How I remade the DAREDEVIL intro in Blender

since a lot of you guys requested for me to show you how I made the Amazing Spider-Man Daredevil styled intro, so this video I'm just gonna break that down for you. In this video, I'm just gonna break down 3 shots from the whole sequence: the first shot,
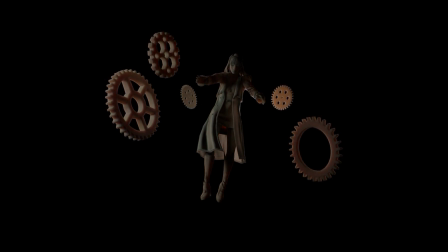(0:15)
and the shot of Gwen falling, as well as the shot of Gwen breaking into pieces. Because pretty much every other shot is the same, like they use the same techniques. So yeah, let's get into it.
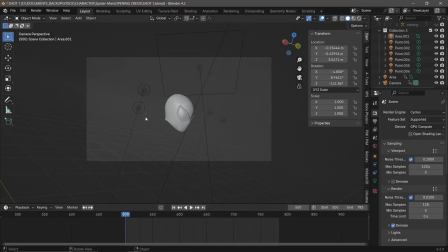(0:26)
So I'm gonna break down the first shot of this whole sequence, and there's not much. It's pretty simple and straightforward, to be very honest. So like there are 3 things that really make this shot the shot that it is. Is that first thing is the camera work, second thing is the textures, and the third thing is the lighting.
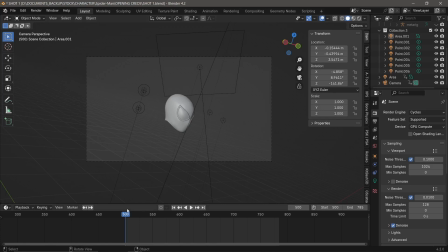(0:46)
So I'll just show you the viewport animation for how this shot goes. So here, see how the camera is moving and then starts rotating, and then you see the lights start moving to give that dramatic effect that the Daredevil intro has as well.
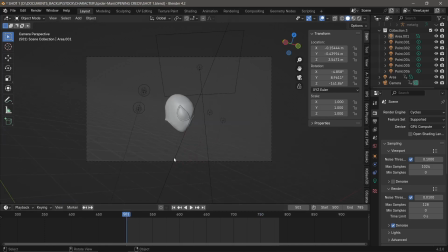(1:03)
So yeah, so that's for the camera movement. So like, as you can just see over here how the camera actually moves.
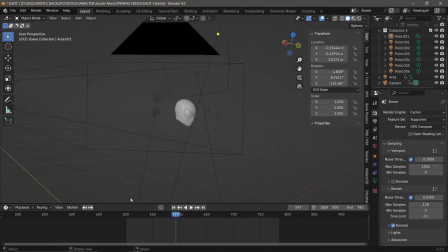(1:11)
It's not much. So what I basically did was I just imported
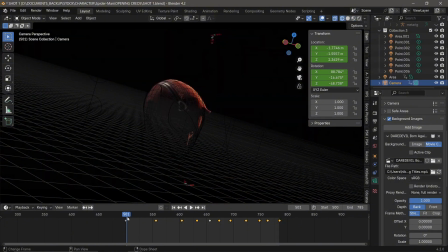(1:18)
the back, like the whole thing behind, and I just try to match the whole thing as the camera moved. So like I could get an accurate recreation of the camera movement from the actual show.
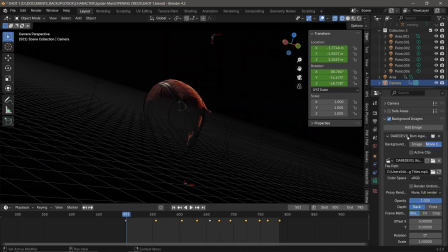(1:32)
So yeah, that's how I did the camera movements. As for the texturing, it's a very simple setup.
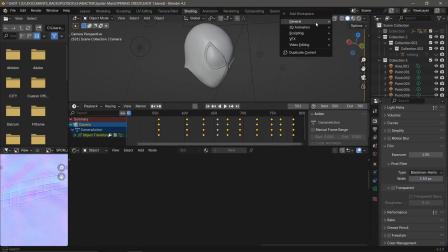(1:40)
Oh wait, 1 second. No, shading.
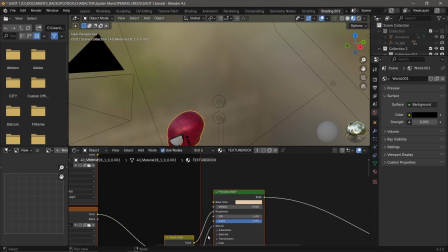(1:45)
Okay, so this is how this shading setup. So I made 2 shaders.
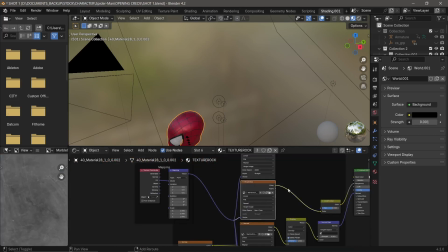(1:50)
One one which is this is basically is the rocky marble like texture.
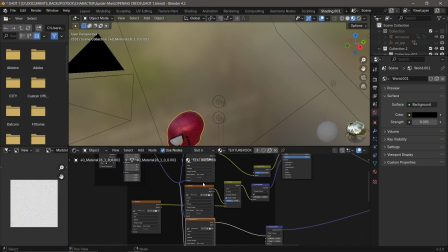(1:57)
So you can find these in like free texture websites online. I might just drop a link in the description or something. So that's all connect, and then I have the other shader, which is basically the Spider-Man suit,
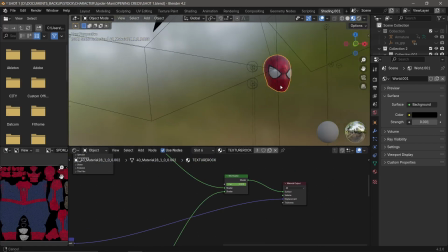(2:12)
which is all connected through a mix shader. And then in the middle you can see like how the texture switches
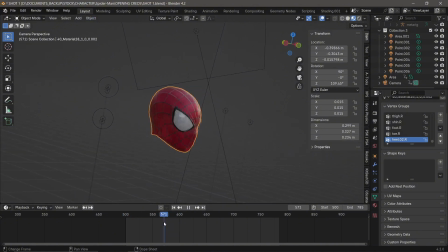(2:21)
to the marble texture from the actual Spider-Man suit color.
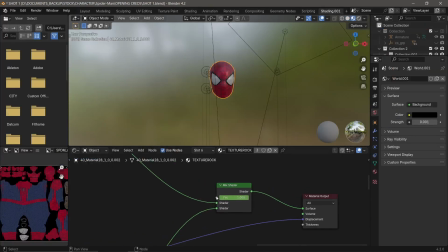(2:26)
So the way I did that is it's a very simple technique. Just change the factor. That's it. Animate the factor with keyframes. That's literally it.
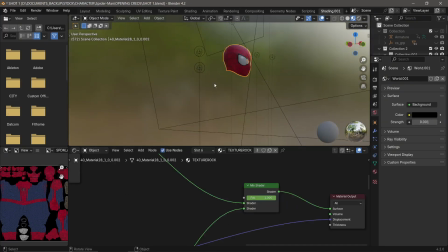(2:36)
And then, so another thing to note was,
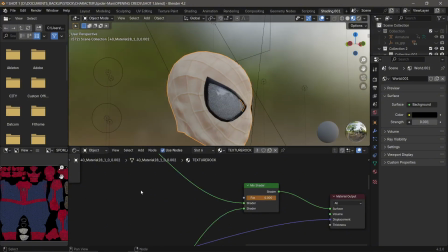(2:41)
you see how I have the marble texture here, but there's also the Spider-Man. So to do that, all I did was just take the
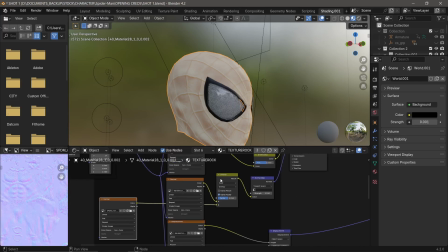(2:52)
Spider-Man's like texture normals, and then I mixed it as an overlay into the normals.
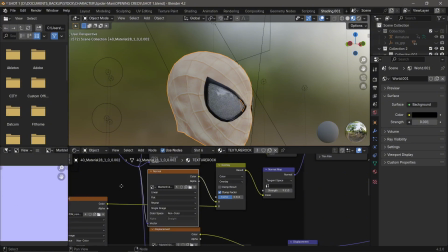(2:58)
This is the normal map of the marble texture and the normal map of the Spider-Man suit texture, and just
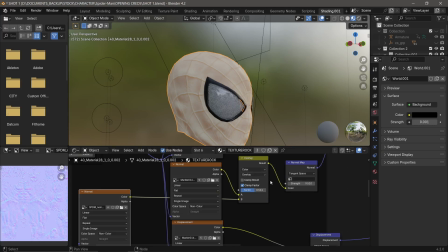(3:05)
mix the 2 images via overlay blend mode, and then yeah, just play around, see what works,
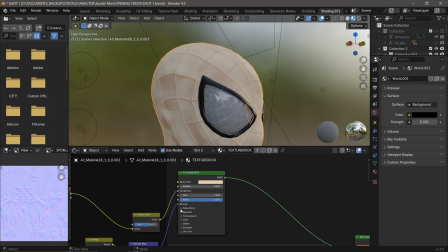(3:11)
and then just correct it. And another thing that really helps sell this effect is just add a very minimal subsurface.
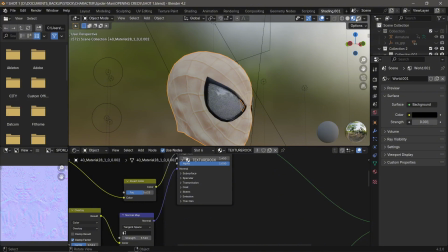(3:19)
So I'll show you what effect that has.
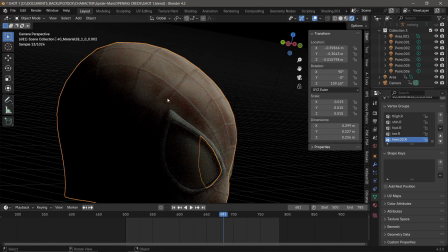(3:22)
That So you see this reddish thing, so it looks like some light is bleeding through the object.
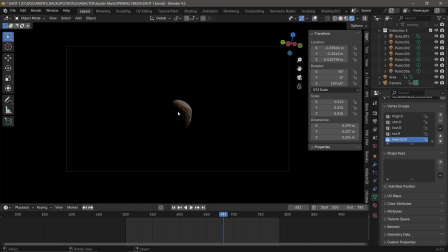(3:31)
So you get that effect, which looks very similar to the one in the Born Again intro. Oh yeah, and I forgot to mention another thing is the lighting, how I did the lighting here.
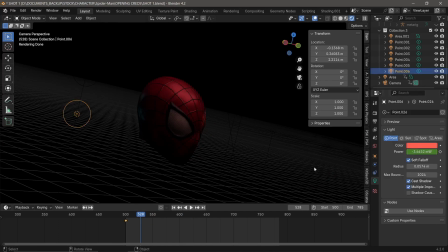(3:45)
So I just added like point lights, and then
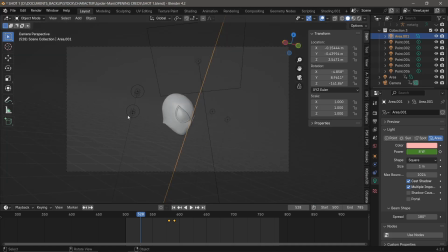(3:51)
I have a light from the top, which is lighting the front face of the mask. And then I have these lights, which are just like flickering. I add a noise modifier to it, and they flicker.
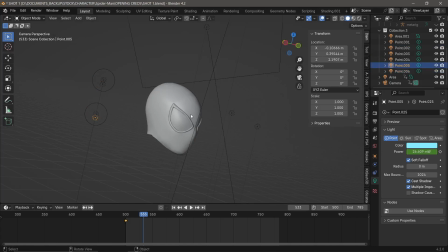(4:02)
I have reds, I have blues as well, to give like that police
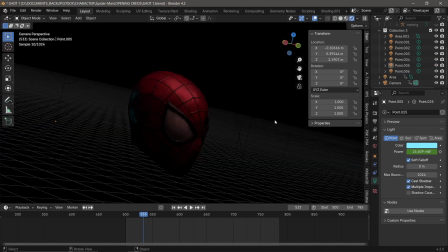(4:09)
effect-ish, like if I'm saying that right. And I have some on this side as well. So yeah, that's how this shot was made. So, and now, like pretty much every other shot was also done in the same way.
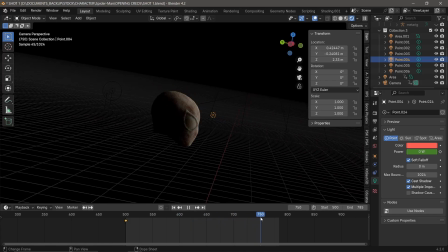(4:23)
But yeah, like I'll show you some shots, like the one with Gwen, which has like is breaking apart. Like those shots are a bit different. So I'll just show you guys how I did that shot. Like pretty much every other shot is okay, same camera work, texture, lighting, and done.
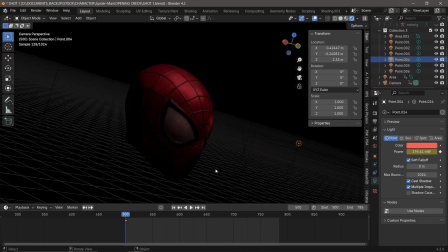(4:42)
So yeah, that's pretty much how most of the shots were done for this video. So this one's the 15th shot in the whole animation,
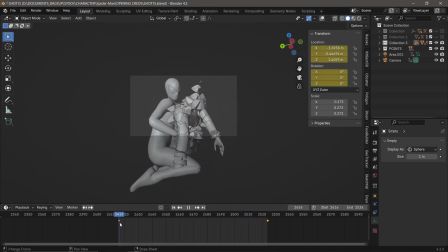(4:51)
which is the one where Gwen starts dissipating into rocks from in Spider-Man's arms. So
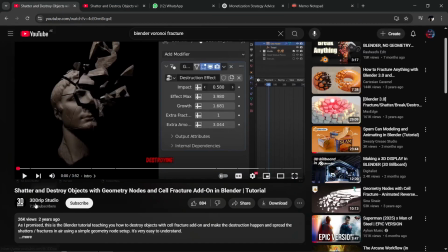(4:59)
I'll just to recreate this like effect. It's something called Voronoi fracture.
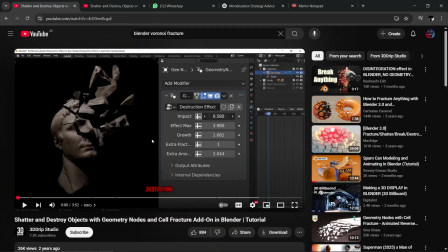(5:06)
I'll just link this tutorial by this person over here. So basically what's happening is I animated this driver,
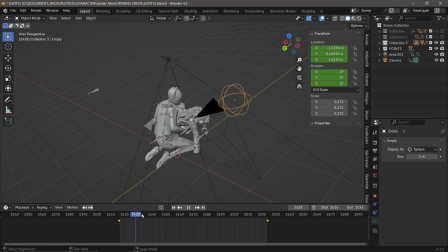(5:16)
which as it comes closer, it starts attracting like these pieces, fractured pieces towards it.
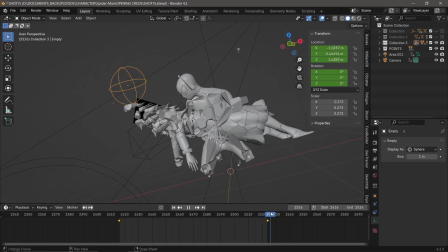(5:22)
So the more closer I go, like see the effect here? Yeah, that's that.
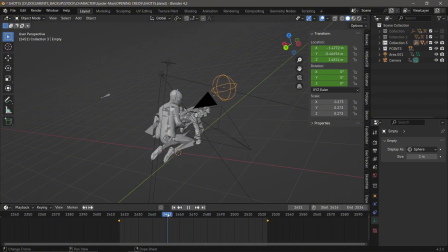(5:27)
So, and the same thing again. And then you'll see the lights. You'll see a light rotating over here.
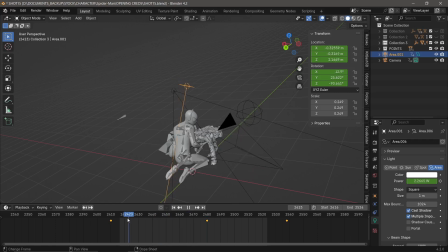(5:33)
This light, you see it moving around, and it's also the power value is being adjusted. So it's fading in and then fading out as well. So let me just show you that.
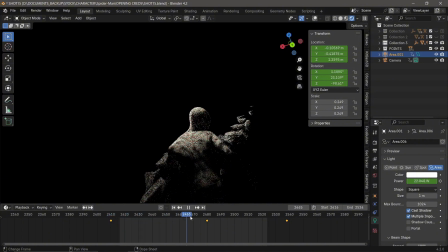(5:45)
See, it's stopped, fades in, and then moves, rotates into position.
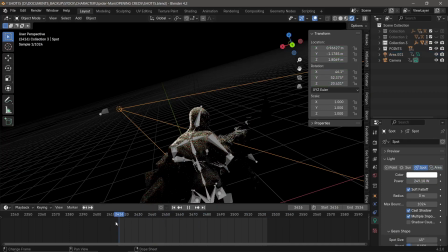(5:54)
And I also use this spotlight over here to drive like this very strong rim light to get that
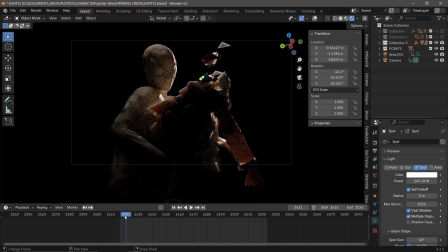(6:02)
silhouette going really strong and well.
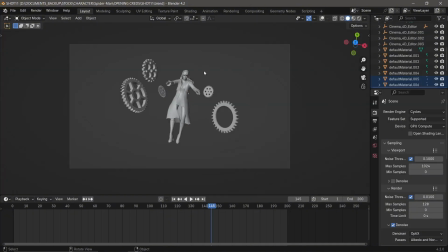(6:06)
And so then yeah, I think another one where I did things a bit differently would be this shot of Gwen falling. So I mean, it's not that like big of a difference from the other shots, but like in this one, what's different is that I just added these gear objects just to showcase, like, you know,
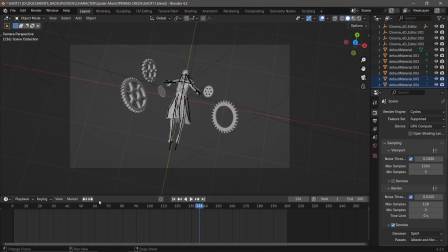(6:24)
the clock tower scene from The Amazing Spider-Man 2.
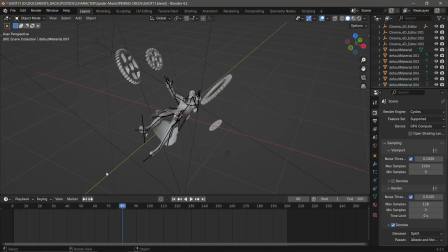(6:27)
So they're just like I just animated them falling down, like just moving a bit, and then just set the keyframe interpolation mode to linear so that it doesn't ease in and just looks fake that way.
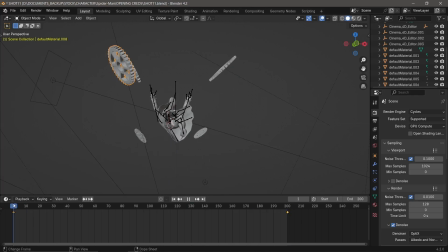(6:42)
Just keep it in linear instead of Bezier or constant. And then yeah, that's pretty much it. And then everything else is the same. I have a light down, spotlight down to like light her from the back, and I have another just point light. Let me just show you how the scene looks.
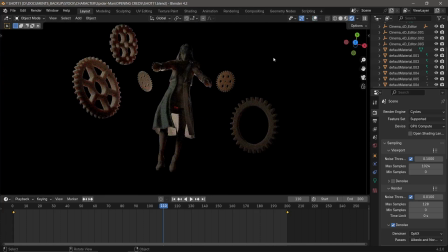(7:02)
So just to give a strong, like, you know, to make this silhouette pop more, I have a rim light, I'd say to say. But yeah, and that's pretty much it with the shot. So yeah, just to sum things up,
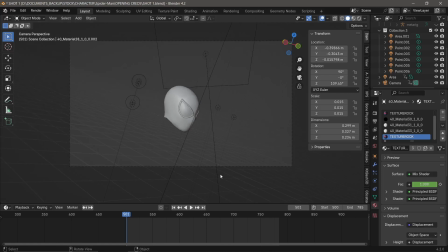(7:16)
like how this whole thing was made is pretty much the first step I did is import the
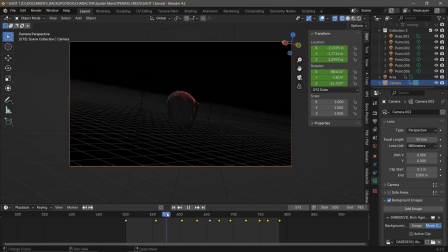(7:24)
I import the video so I could like match the camera movement. Just follow the model, make sure it lines up. That's the camera movement. Second thing I do, so in that first thing, get rid of is the camera work.
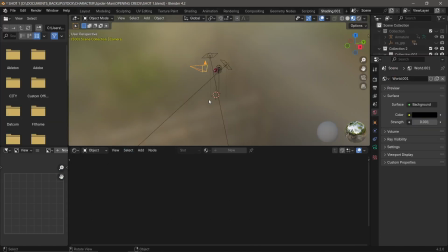(7:39)
So once you have the camera work, you can move on to texturing, which I showed you how I did. Wait, let me just go back to it again. So basically, yeah, have two. I mean, it's for this shot we needed two setups. For every other shot, we just needed one, which was the marble one.
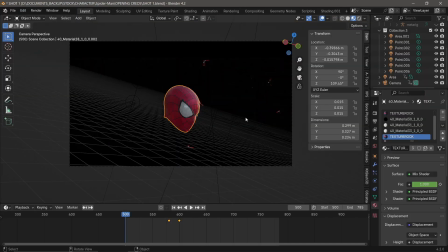(7:57)
Texturing is done. So once that's done, you can move on to lighting. So just try to match.
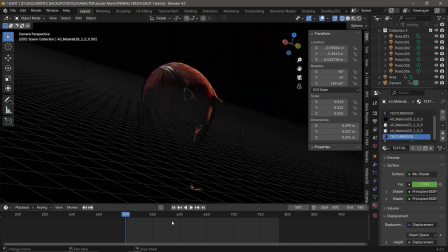(8:02)
See, in for this shot, we have a rim light over here. See, I see we have a light on top.